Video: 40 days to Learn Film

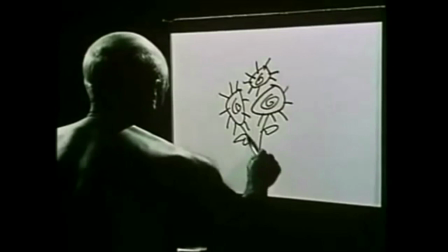[20:52]
We still don't know. Little squiggle in the middle there, these things.
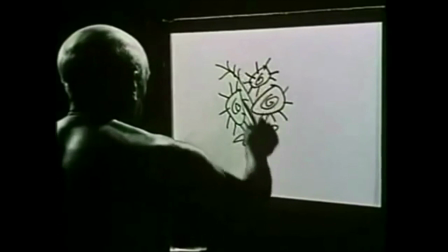[20:57]
And then, okay, we got it, haven't we?
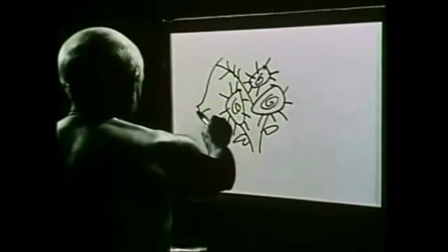[21:02]
What is it? It's a bunch of flowers, isn't it?
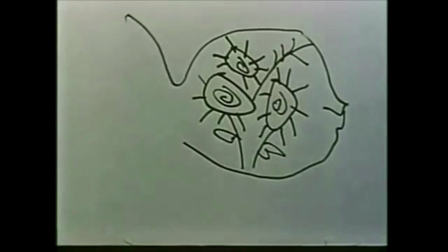[21:10]
Or is it? What's this? What's that? Oh, we've jumped to the other side of the screen. There's the ambulance again. It's not a bunch of flowers, it's a fish. There's its eye.
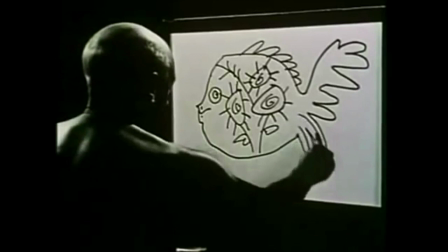[21:28]
What's lovely is what he transformed something. He transformed the flowers into a fish.
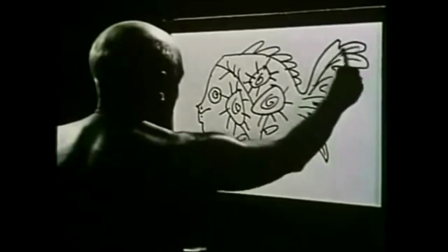[21:34]
And I think that when we make films or when we watch films, we're always looking for a kind of transformation.
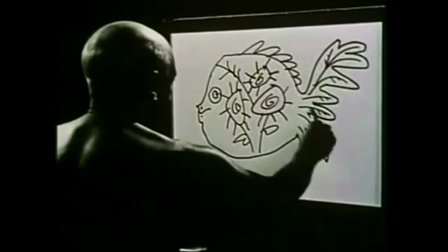[21:40]
I know when I'm making films, I want it to start like a bunch of flowers,
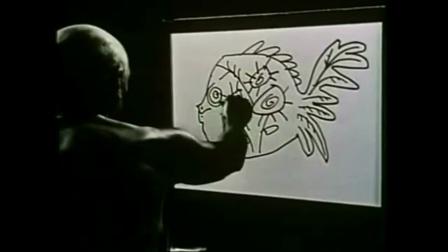[21:44]
my film, and then somehow I want to turn it into a fish if I can.
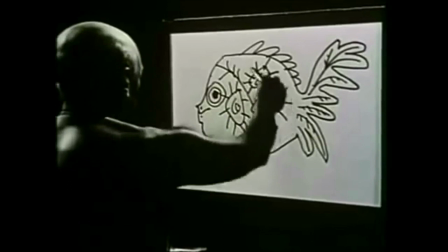[21:51]
I'd say more importantly in life, you know, we want to turn ourselves into something else.
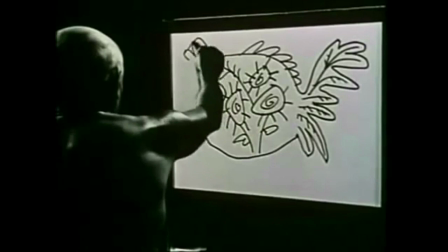[21:57]
When you're young, maybe you're a bunch of flowers. When you get older, you're a fish. But hold on, what's he doing up here?
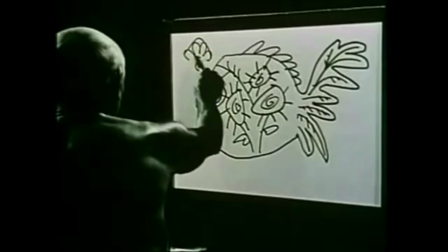[22:02]
What's that swirly thing up there and that circle?
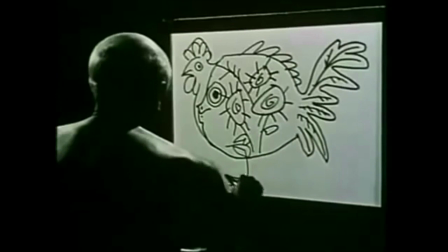[22:10]
Oh. It's a cockerel.
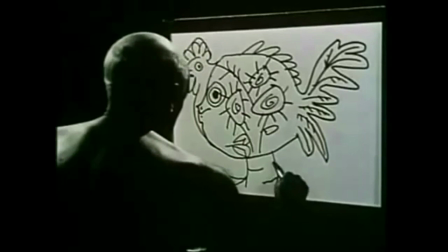[22:16]
So the flowers become a fish, become a cockerel.
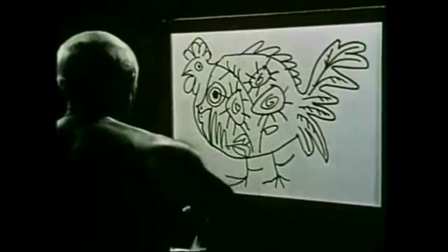[22:25]
A bird. That, I think, is a sort of lesson in itself. That, I think, is creativity in itself. When we make something, it should transform. When we watch something, it should transform. Day 5. Focus.
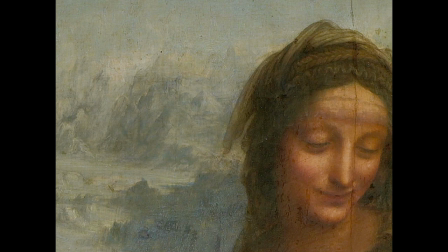[22:50]
Leonardo da Vinci. And looking to the side of this woman's head. Look how out of focus that landscape is. Look how out of focus her face is. The great Italian painter called this sfumato, which I think means smoky.
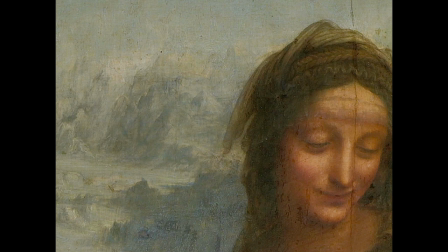[23:05]
It's as if we're looking at this through smoke. But what does it do to the emotion or the poetics of the image? For me, it makes it feel otherworldly. It makes it feel romantic. It makes it feel as if, you know, when you're really, really close to something, it goes out of focus. I feel extremely close.
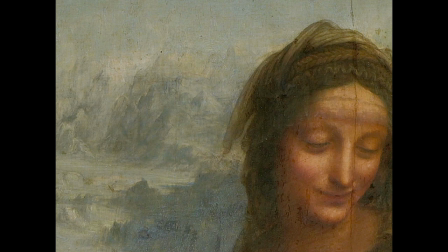[23:24]
I feel as if I can, you know, feel her breath on my hands or on my face. That intimacy that he gets with that. And what about filmmakers?
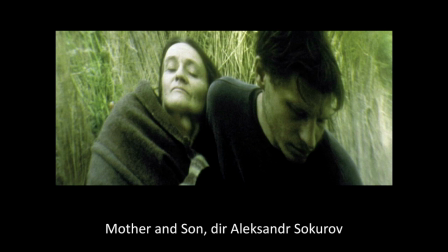[23:40]
There's a film called Mother and Son, as you can see, by Alexander Sokurov. And look at that image. It's all out of focus. This is the son on the right. Obviously, the mother's dying on the left, and he's tending her. And just like the previous Leonardo image, Sokurov is interested in intimacy here.
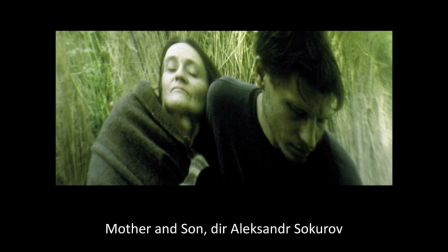[23:58]
The intimacy of the mother and son's relationship. And the out of focus helps with that. But also, I think, notice something else in the image. The color, the lack of color. It's like a green. There's like a death-like feeling about it, a sort of end of days.
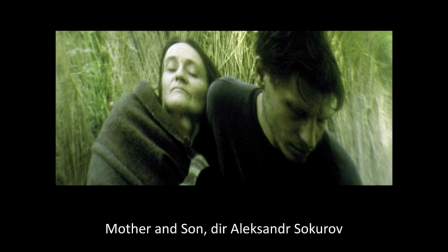[24:15]
And then look at the distortion on the image. In maths, it's called shearing. It's as if this is a piece of rubber which has been stretched from the bottom right to the top left, so it becomes diagonal.
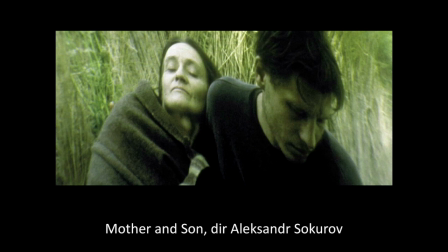[24:32]
I don't know how to describe the emotional effect of that or the poetic effect of that, but it feels as if their world is stretched.
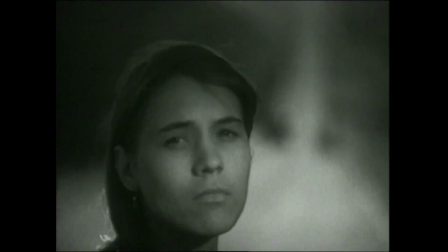[24:41]
There's a tension in their world. And what about this little gif?
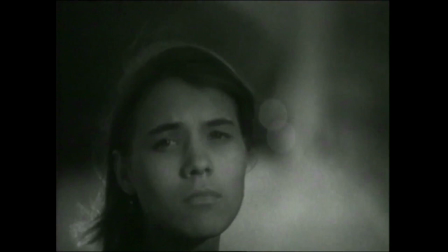[24:51]
So a woman's face in the foreground starts slightly in focus, but a massive focus pool.
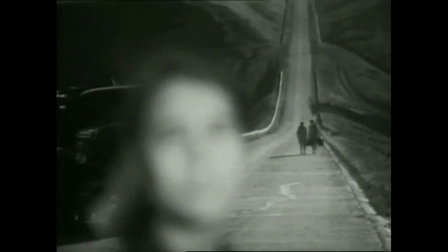[24:59]
massive focus pull to the two women in the background there.